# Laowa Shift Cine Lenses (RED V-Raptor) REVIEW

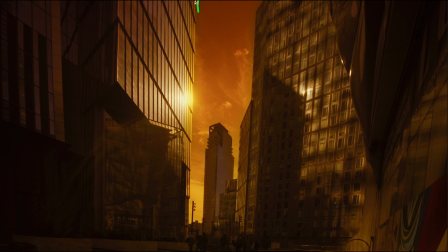You can see these super straight lines. Look at that. Love it. What that looks like without the shift lens is here.
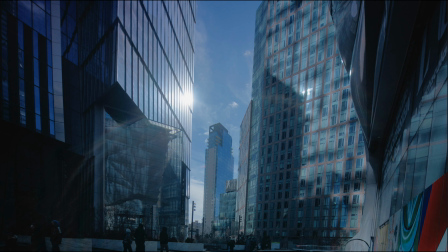Okay? So not shifted, shifted. Not shifted, shifted.
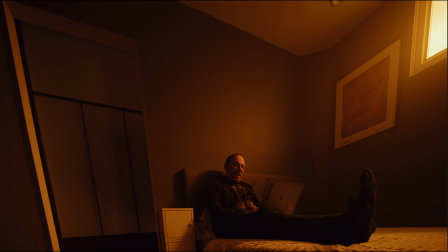Okay, so here's our character. His name is Professor Tabor.
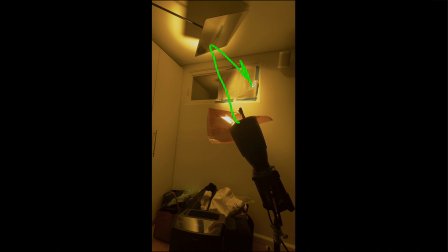Okay, but this is lit. I lit this to match the wildfire smoky sky exterior. Okay, so something interesting about this is that the shift lens is meant to take out distortion.
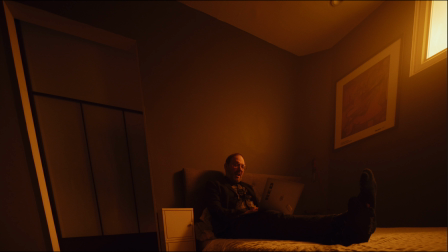If you're tilting up at something, you shift the lens up and it makes the line straight. So for this, I wanted sort of almost like a sci-fi kind of surreal look to it. So instead of taking the distortion out, I actually amplified the distortion.
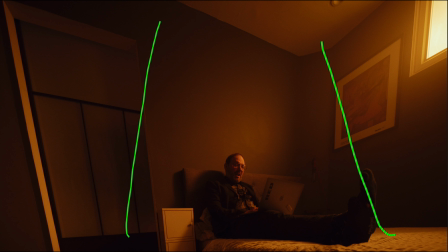Normally, you know, our lines might be going like this. And then if I shifted this the normal way, then our lines would be straight. But I shifted it in the other direction to sort of invert the distortion.
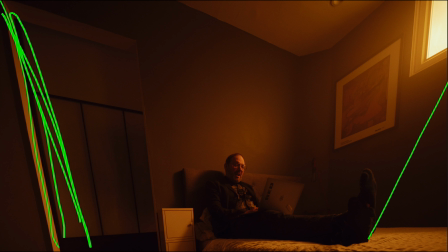Crazy, right? So like lines going like that, where normally it would be going like that.
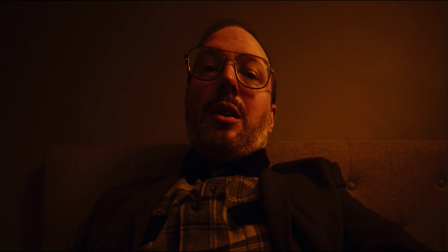This is the POV shot of the laptop, from the laptop. Because I can get the camera all the way down towards where the laptop would be,
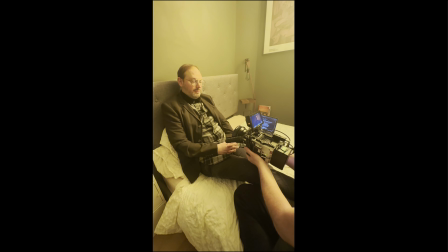I'm able to use the 20mm shift lens and shift up.
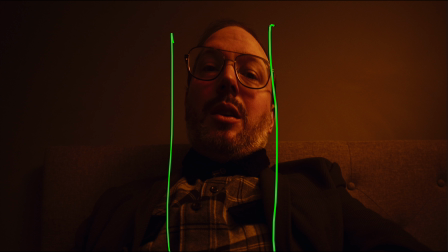So that way the perspective is, you know, more normal looking. Where if I didn't have the shift lens, you know, he might be like more distorted like that.
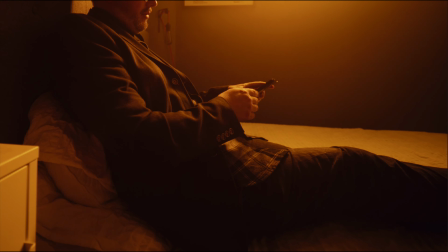Now, the lens also rotates,
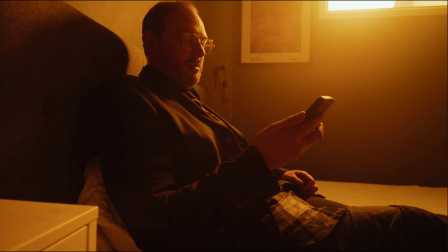which means you can have the shift go side to side or even at an angle.
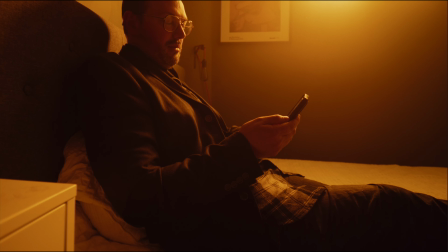This is me shifting the lens mid-shot to get this kind of weird,
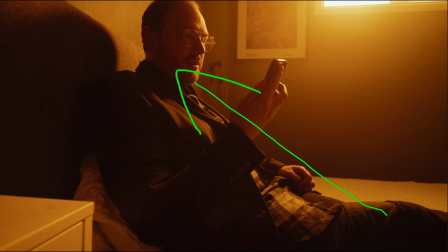I don't know, it's like a boom up, but diagonal. I'm actually not sure what you call that move, but if you didn't have this lens, I guess you could get that with a gimbal or a jib or something like that, but it was a super tight room,
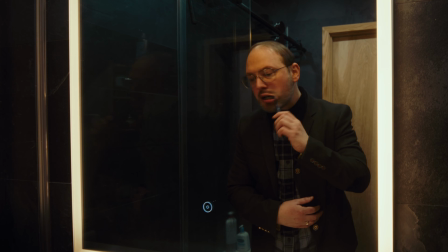so this was a cool way to get it. So another cool thing about these lenses is that since you can rotate the lens to determine which way you want the lens to shift, you can shift it sideways.
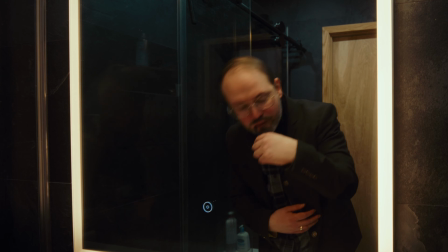So when you shift it sideways for a mirror shot on a 21mm lens,
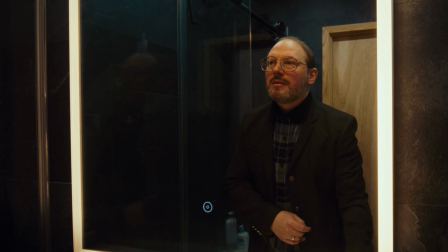you can hide yourself better, hide the camera more so with this shift effect. Okay, so the camera is right here, and normally the mirror would reflect it, but since we're shifting the lens to the left,
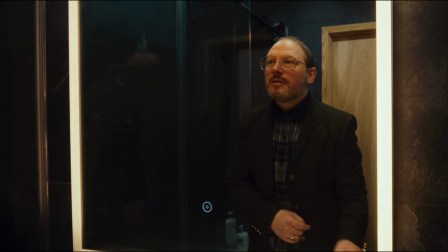we're hiding the camera, but the lens still peeks through to get the shot.
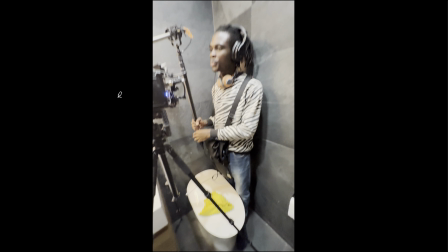Okay, so here's a BTS of that shot. We have our awesome sound dude here.
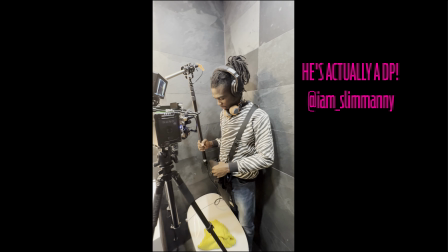He was great. All right, he's hiding in the corner.
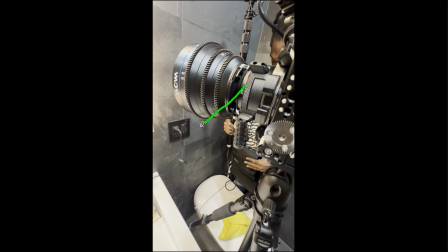So see, the lens has shifted to the left so that we just peek over to the mirror, but we're hiding all of the camera. Okay, so back to the film.
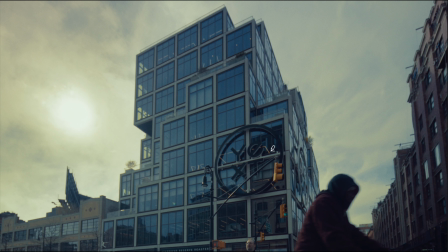This is the 20mm, I believe.
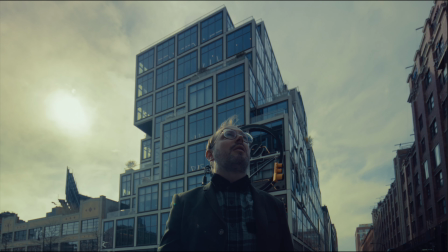And this is a combination of, we're showing architecture, but it's also used in a narrative way because we're showing our character here. He's walking around the city trying to figure out what he's supposed to do. Straight line, straight, straight, straight, straight.
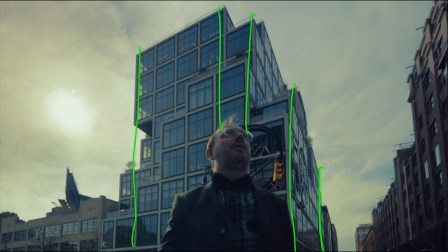My drawing's not straight, but you get the idea. So if we did not have this lens, then this building would be going like that. Also, you know, filming natural daylight, just a little bit of luck here. We had the sun perfectly
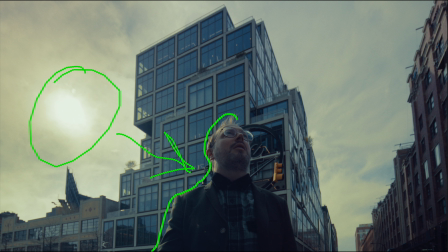kind of edging out our character here.
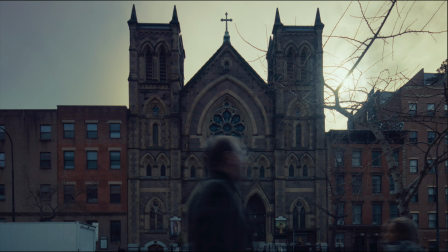Okay, here's another shot. Yeah, same idea. So I believe this is the 20mm, and you can see how super straight these lines are.
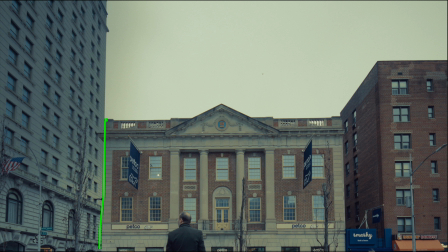Same deal. Super straight lines.
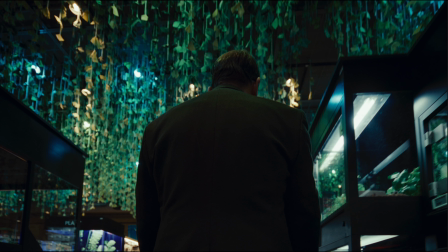So here we are in the pet store for this movie. So I'm following the character around, and I have the camera at waist height, hip height, and the lens is shifted up. And it gives this unique perspective. I mean, again, you can see like straight line, but we're getting all the ceiling.
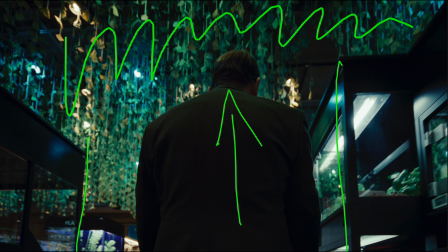We can see all this cool stuff up here. Built-in production design.
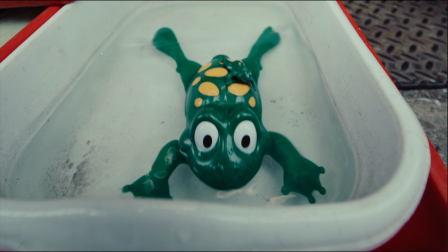Huh. Okay, so here's the lens being used to shift down. All right. So this frog, this toy frog, is on the sidewalk at this toy store in Chinatown. It just gives it like a different perspective. Instead of me tilting down at this frog, the lens is shifted down.
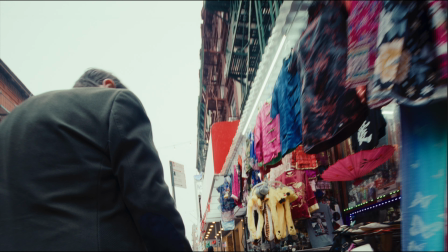Honestly, it took me a long time to kind of get used to these lenses. It's like a totally different way of thinking.
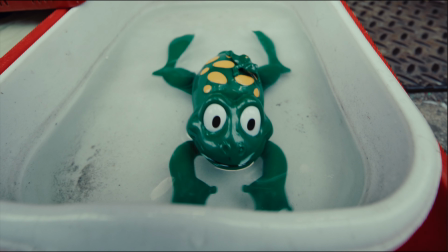Instead of tilting down, you're shifting the lens down. So it just has a unique look to it.
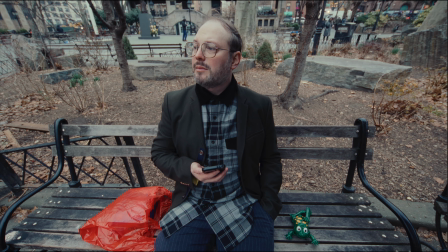Okay, so this is sort of the end of the film. The cool thing about this shot is that this giant rat, the size of like a cat, walks into frame like during the most emotional, see it?
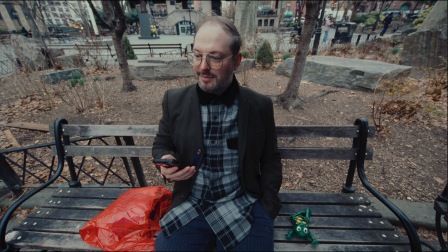During the most emotional, during the most like emotional part of the film, okay?
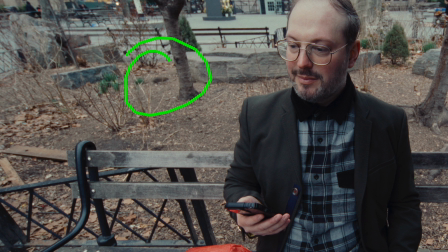This giant rat goes like that. That's my favorite part. Look at this thing. Bam. Okay, the final shot of the movie is this like cell phone POV shot.
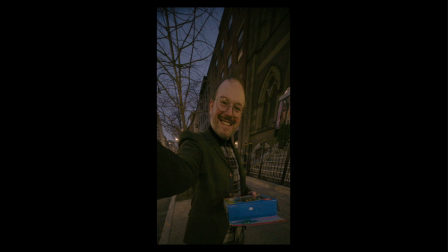So hopefully it feels like a cell phone, but he's actually grabbing onto a handle on the side of the camera to give it a, phone POV selfie kind of thing.
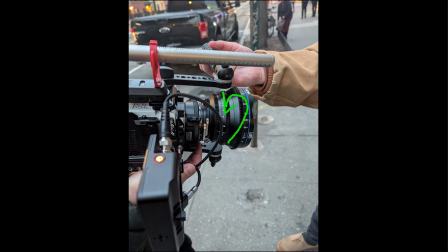And to get this shot, I rotated the camera on its side. And then because I can rotate the lens, I shifted the lens vertically up.
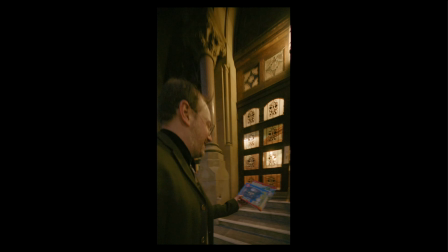If you use a regular cell phone, maybe it would look like this, but something about the shifting up, I'm getting a lot more headroom. But in any other case, to get that much headroom, you would have to tilt the lens up. And now you're shooting at like the sky. So I think that's pretty much it.
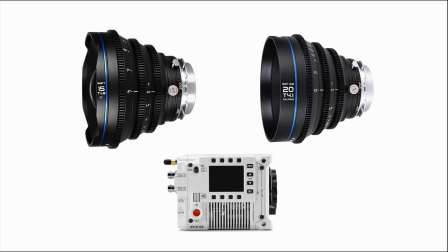My favorite is probably showing architecture shots, exterior shots of buildings.
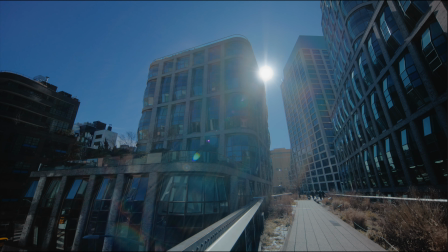I don't know. These lenses are really unique. Like it really made me think about composition differently.
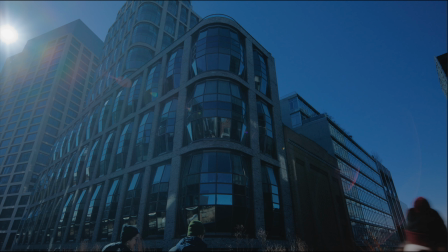So it was fun to use them in a narrative way. So again, thank you to Laowa for sending me these lenses to check out. Give them a try. Follow me on Instagram and let me know if you have any questions on the short film itself, these lenses, anything else. And I really appreciate it. See ya.